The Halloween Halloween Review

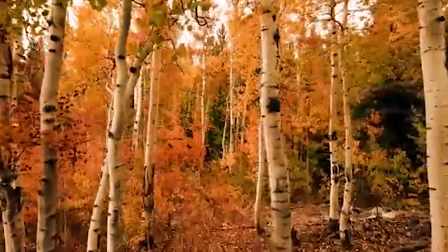0:00 I've always felt like there's a bit of a mystique when it comes to Halloween time.
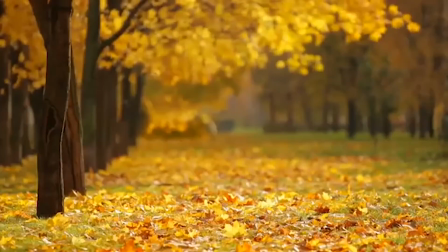0:05 It's that time of the year, right between winter and spring, where everything slowly starts to die off but in a very beautiful and spectacular way.
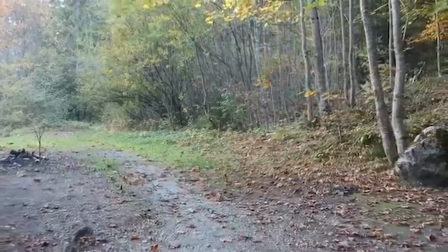0:13 But it also gets cold and desolate and there's also a lot of rituals around the fall season.
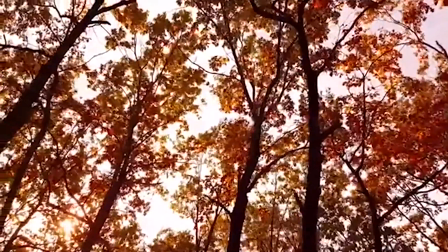0:18 And I think that's why we love the Halloween season and put Halloween around that time. It is mysterious and it's kind of weird, just like horror.
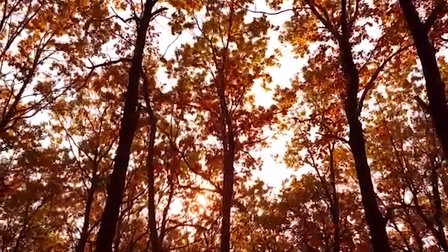0:25 And if you were to ask me what film encased everything I love about Halloween season, well, it would be the movie of the same title, Halloween.
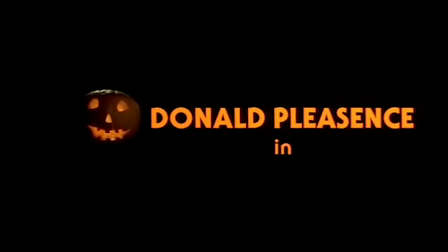0:34 And on this Halloween season, we're going to look at the actual movie itself, Halloween, no matter how cliche that might be.
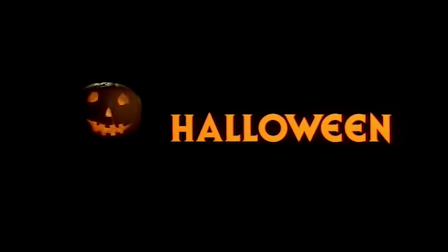0:40 Now, I'm not going to go into the full history of this movie, mostly because there are people who have done a way better job than I ever could at that.
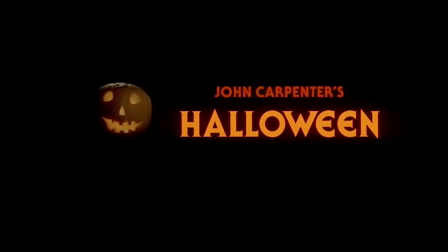0:46 I will say that this essentially started the horror career of John Carpenter, which if you don't know the name,
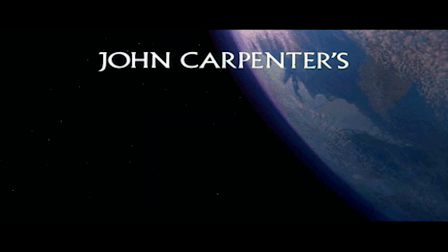0:51 then you will definitely recognize his work as he was the creative mastermind behind The Thing. as well as Escape from New York and one of my personal favorites,
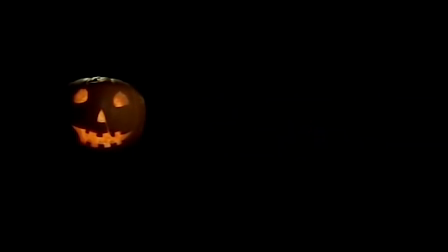0:58 They Live. And it's also credited as the first horror movie to be based around a holiday, which, you know, it's not Black Christmas was a thing before this.
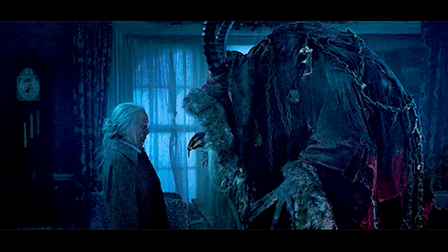1:06 And considering the amount of Christmas-based horror movies, you could argue that one's a lot more influential, but I digress.
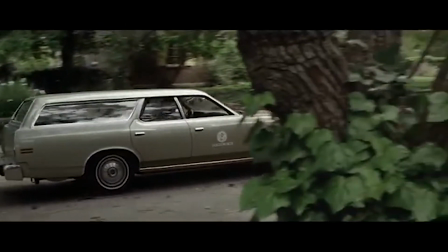1:11 What it should receive credit for is starting the horror revolution with slasher flicks,
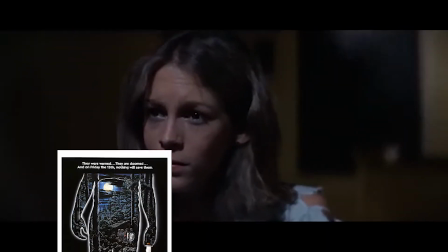1:15 because it was right around this time we got movies like Friday the 13th, Nightmare on Elm Street, and a myriad of others.
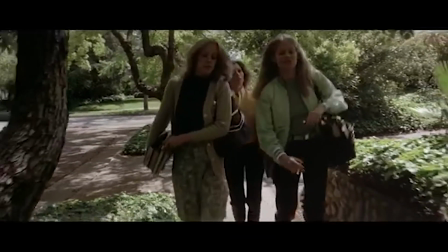1:21 And it's still considered by many to be one of the greatest horror movies ever made. And one idiot ranked it the number one best gateway horror movie ever.
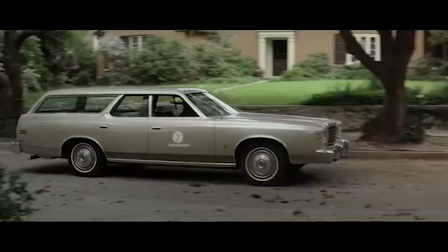1:28 So is it worthy of that reputation? Well yes, short answer is yes, absolutely. But for the long answer, let's keep looking.
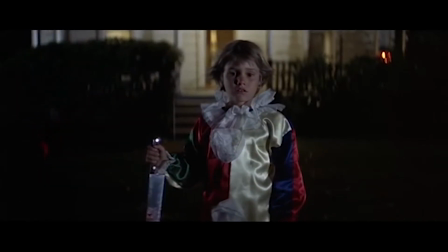1:33 The movie takes place in suburbia Illinois where a little kid has murdered his sister. Then some odd years later, he breaks out of an asylum during a storm,
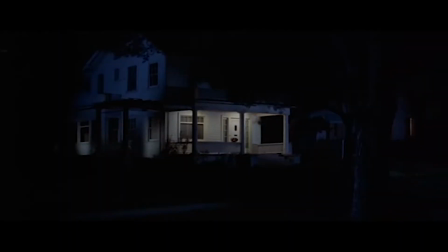1:41 murders someone to steal his overalls and a mask, and then on Halloween night, tries to finish the job by killing his other sister that survived.
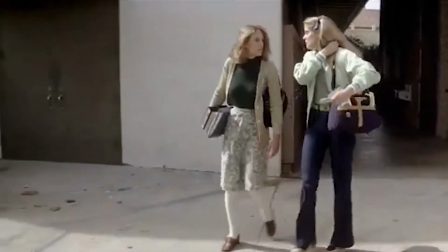1:47 And that's basically the story without giving away too much, and while it sounds very simple, well it is, but that's its beauty.
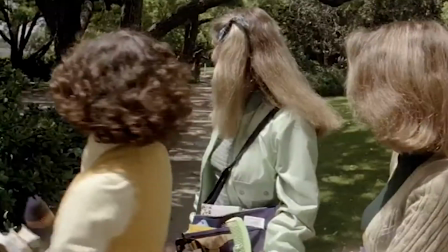1:54 The beauty of most slasher films, at least in my opinion anyway, is that they can be made on the very extreme cheap and have very easy stories, however, that's where they can excel in much other areas like say their kills or their characters.
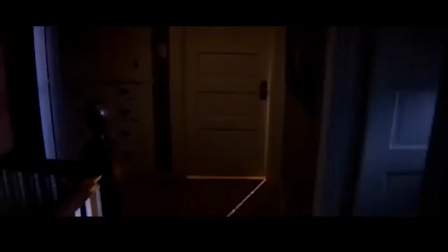2:06 Relocating the time you would spend writing in the much better ass, take the original Friday the 13th for example,
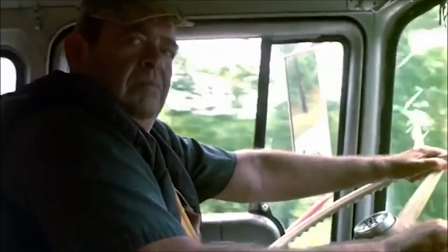2:11 it is still very simple with some minor twists here and there, and it's able to switch things up with some very creative kills,
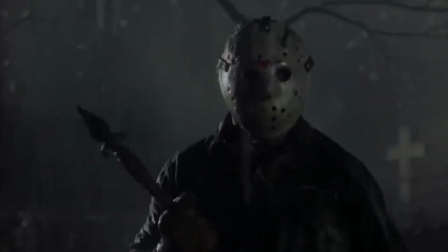2:17 and of course the main selling point is the slasher himself, the main killer of the movie. And he should have made something unique about them.
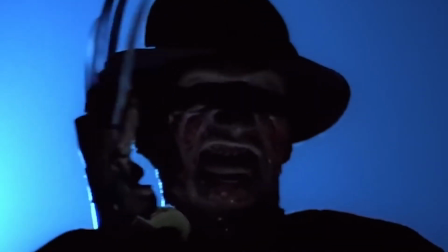2:24 Jason felt like an unreal, unstoppable monster. Freddy Krueger, unlike other slashers, would actually talk and would be a wiseass about it.
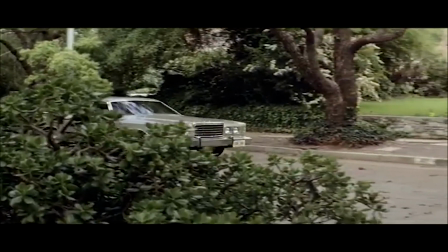2:31 But the killer of Halloween, Michael Myers, is an interesting case in that the fear isn't the fact that he can't be stopped and he doesn't talk either, so he doesn't have that going for him either.
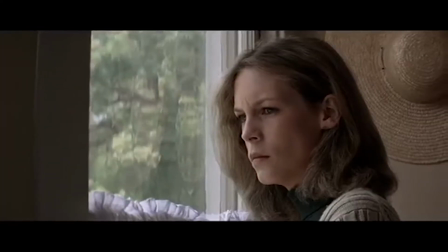2:40 No, what makes Michael Myers so terrifying is that he feels real. Michael isn't built like a tank.
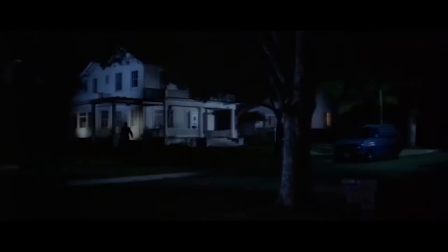2:45 He's not a football player. He's built like an average person. But in a genius move, by making Michael Myers average looking, you make him much more scarier.
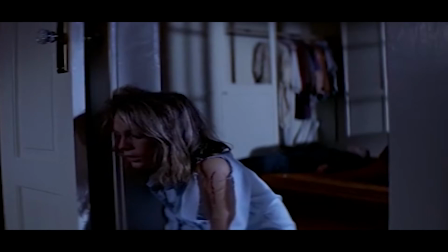2:53 Let me put it to you this way. Look at Michael in this movie. Now imagine if someone you knew was under that mask. Your co-worker was someone you saw at school. Or anybody, maybe even a complete stranger.
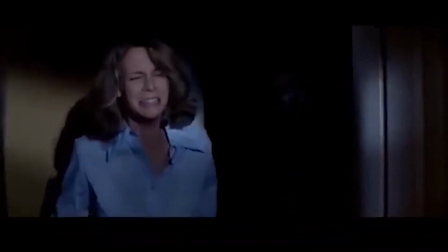3:04 By making Michael average, you can project someone you know onto Michael, giving him the sense that anyone could be him.
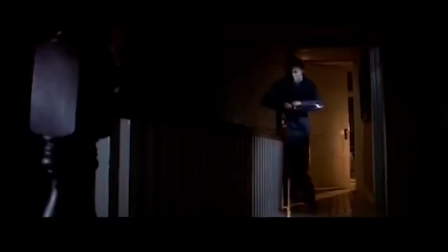3:12 And to me, by giving him next to no personality and making him a blank slate, you make him more scary than Jason who's a tank or Freddy who can talk.
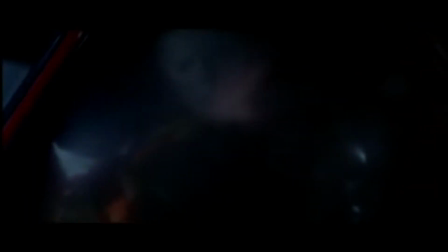3:21 And what helps show this off more are two things. For one, the way he actually kills people as his kills actually feel very real.
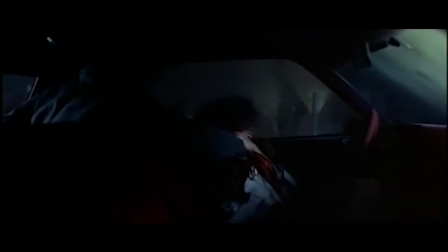3:28 This is due to the tight camera work, the awesome stunt coordination, as well as Michael himself.
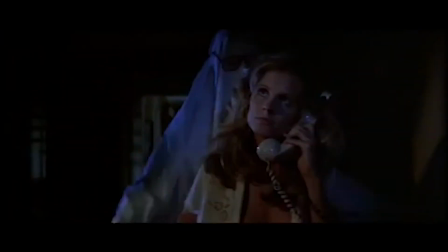3:33 He doesn't kill people with intense strength or just sheer willpower like Jason, rather instead his kills are very quick, swift and secluded.
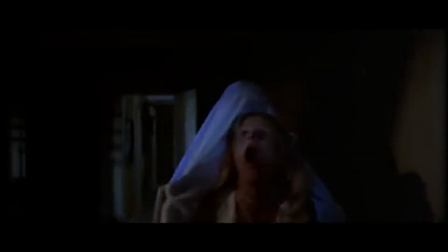3:41 Killing, well exactly as a serial killer would, being quick enough that they can't scream for help yet at the same time being brutal enough that they can kill him off.
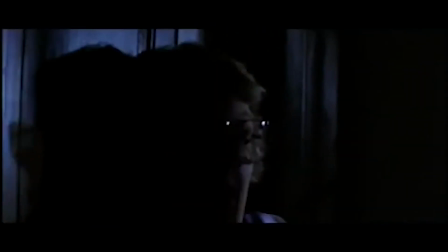3:49 Take this scene here which is considered one of the most iconic and one of my personal favorites.
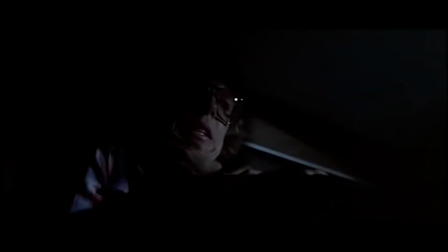3:54 Where Jason manages to get the drop on this guy and silence him by pinning him against the wall.